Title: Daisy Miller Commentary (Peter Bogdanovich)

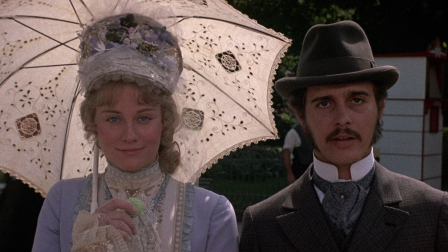2182s
Did you ever see anything so cool, she said. That is absolutely a line from James. I couldn't believe it. Did you ever see anything so cool? You'd think we thought cool was a phrase from the 60s, and there it was in 1870.
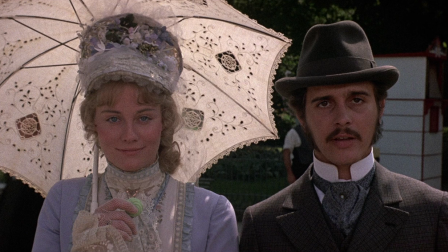2199s
And here's where the crux of the story is. I never allowed a gentleman to do anything. She's definitely an early suffragette in disguise. and he's jealous and doesn't even know why he's jealous, because he doesn't get it on any level.
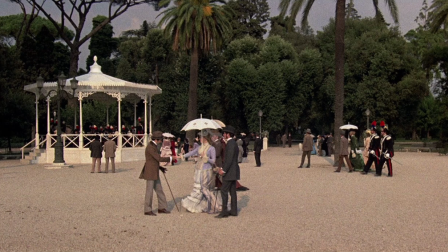2216s
Giovanelli was played by Duilio Del Preti, an Italian actor that I found in Rome.
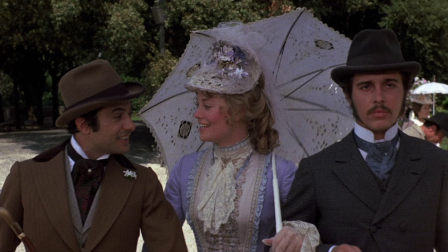2224s
Wonderful actor. He died young, misdiagnosed. Now, this dialogue here was indicated in a paragraph in James,
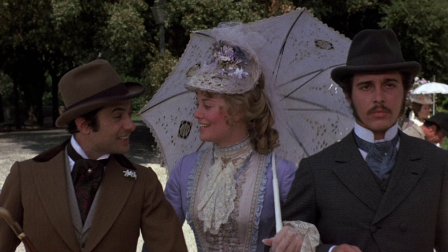2237s
but we had to dialogue it out, so I wrote this dialogue. Every picture I made up through Daisy Miller, Targets, Last Picture Show, What's Up Doc, Paper Moon and Daisy Miller, all of those films were released and finished exactly as I wanted them to be.
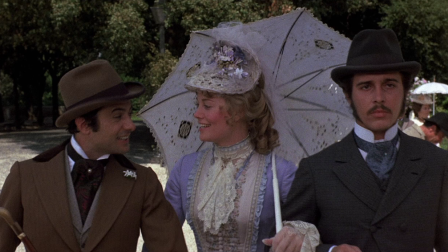2255s
For good or bad, that's what we wanted to make. Now, of course, this leads us into this big scene with Mrs. Walker, which is directly from the book.
I'll be right back.
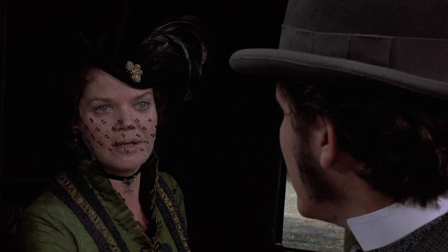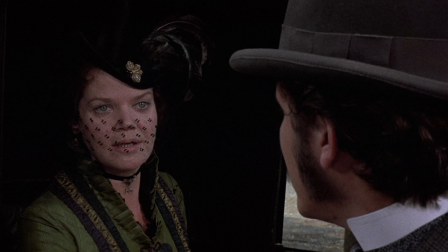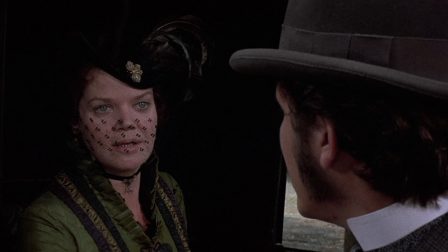2296s
get across the fact that she's jealous because she's attracted to Winterbourne and would like to get him in bed herself. It's one of the reasons I asked Eileen to play this, because she has a kind of a sexual quality,
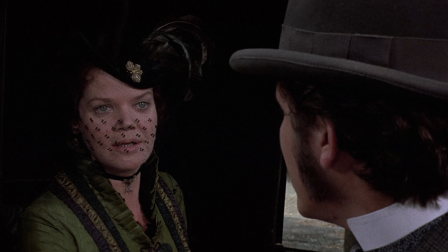2314s
which being suppressed in this I thought would work. Eileen, in fact, is quite bawdy and funny in life.
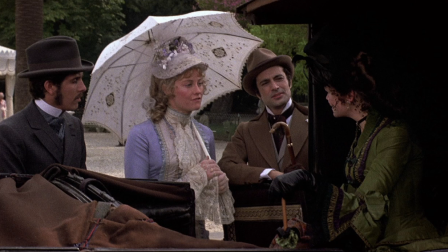2324s
I think what interested me about this material was that it was so different from anything I'd done. I love period pictures and period stories, anyway. And I thought it would be interesting. I think what touched me about this particular story was
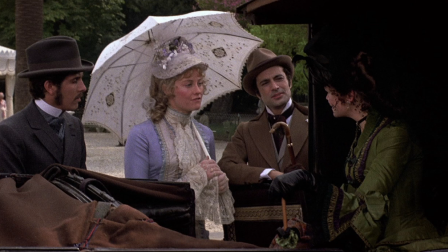2344s
the misunderstanding about the girl. I think one of the biggest problems in our society still is that men and women don't understand each other. The battle of the sexes or the misunderstandings between the sexes
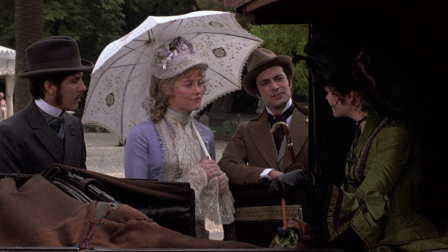2365s
is sort of at the heart of most of the problems in society, it seems to me. And here's a kind of, this is sort of spelled out for you here. That look on Sybil's face, very touching, I think. She wanted him to stand up for her, and he didn't stand up for her.
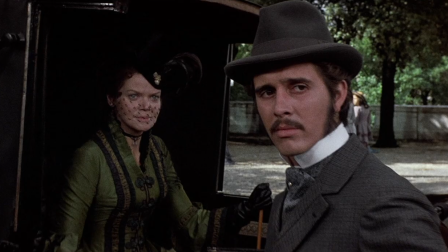2385s
That was what we were trying to show there. So he's torn here and, again, makes the wrong decision. He should have gone with Daisy. He should have not stayed with Mrs. Walker, but, again, he makes the mistake.
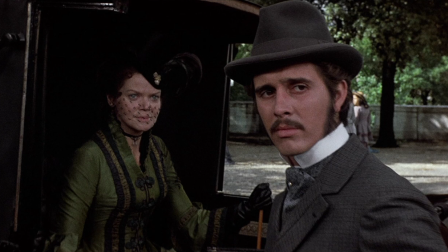2402s
And I guess that's what interested me about this material,
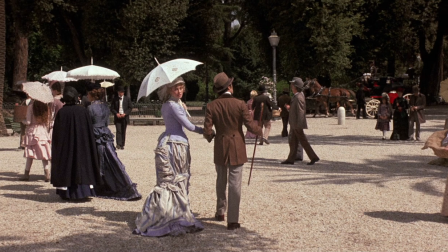2408s
is these little mis- and now she looks back, you see, the look that he doesn't see. He doesn't get it, and it's the little things, the little mistakes in life that often can lead to tragedy.